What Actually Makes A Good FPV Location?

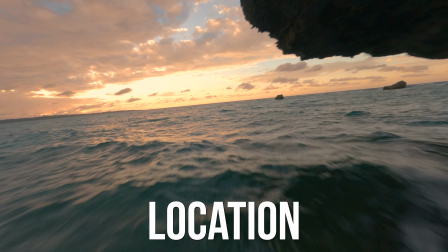This might look like the perfect F2V location. How about this? Which one feels more cinematic? Believe it or not, even a paradise can look, well, boring. Have you ever gotten a bad vacation photo from your grandma?
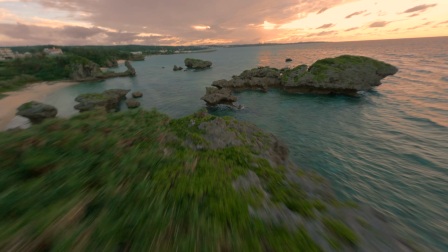Well, you can tell location isn't everything. Before you even think about locations, you need to think about your piloting skills.
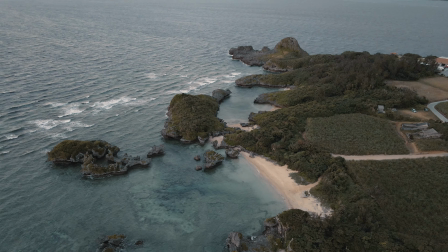Are you truly mastering the art of flying? You see, it's not just the where, but it's the how.
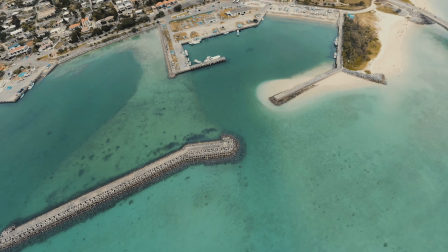It's how you navigate, how you capture, and how the world around you is lit.
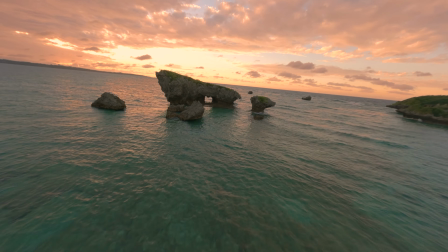Even if you have an amazing location, but you're not that good of a pilot, you can miss out and that whole shot could be ruined. That's why I want to help you grow as a pilot to improve your skills. But first, we need to learn a few things. Lighting can transform your scene, give depth and even create moods. It can be the difference between an average shot and a cinematic masterpiece and even a seemingly dull location can come to life with the right lighting. So as you can see right now it's pretty good lighting and how you can tell is one the clouds are
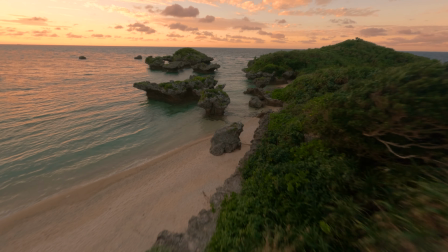overcast so that's good and bad but for this it's going to cast an even lighting across the scene.
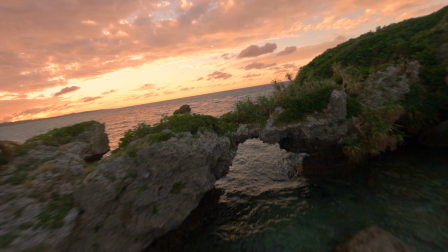Second is it sunset. You really want either sunset or sunrise or golden hour because these are going to be the best for your footage. When you're just starting out you might just think oh I can fly through that hole right over there but a better way to look at it is to go through and
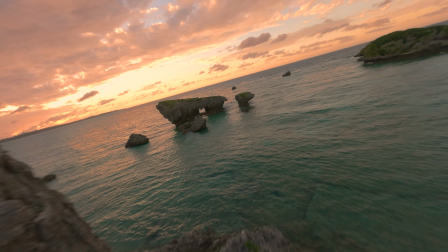fly in between rocks up here you can't see it but there's rocks over here to fly in between and then through the hole down there. That will give you a more dynamic shot and it will just look better overall and really that's how you can improve your flight skills and just taking your skills to the next level.
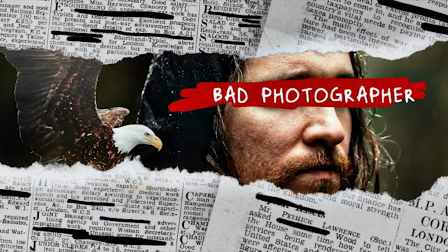Now you hear everywhere that gear does not matter. Well it does.
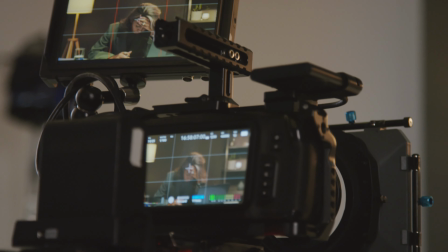Investing in good equipment and actually understanding it and all of its features can
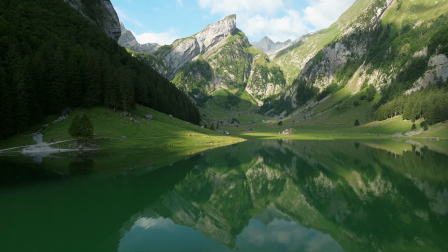make a difference between an average shot and a cinematic masterpiece.
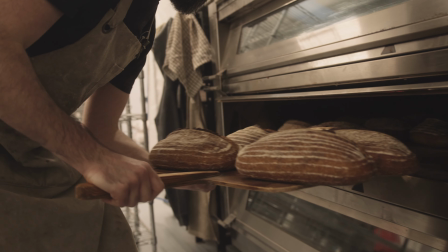Think of it as baking. Even the best chef needs a decent oven. So you've honed in your skills, understood lighting, and now the right gear. Now time you're on a hunt for that perfect location just remember it's a symphony of factors not just the location because the world of FPV is about capturing moments not just places okay I understand this now it's more about skills and not the location and you just have to master lighting camera work and you just have to have pretty good skills you know I wonder what would happen if you did this for a hundred days huh it's a pretty good idea I have to try that out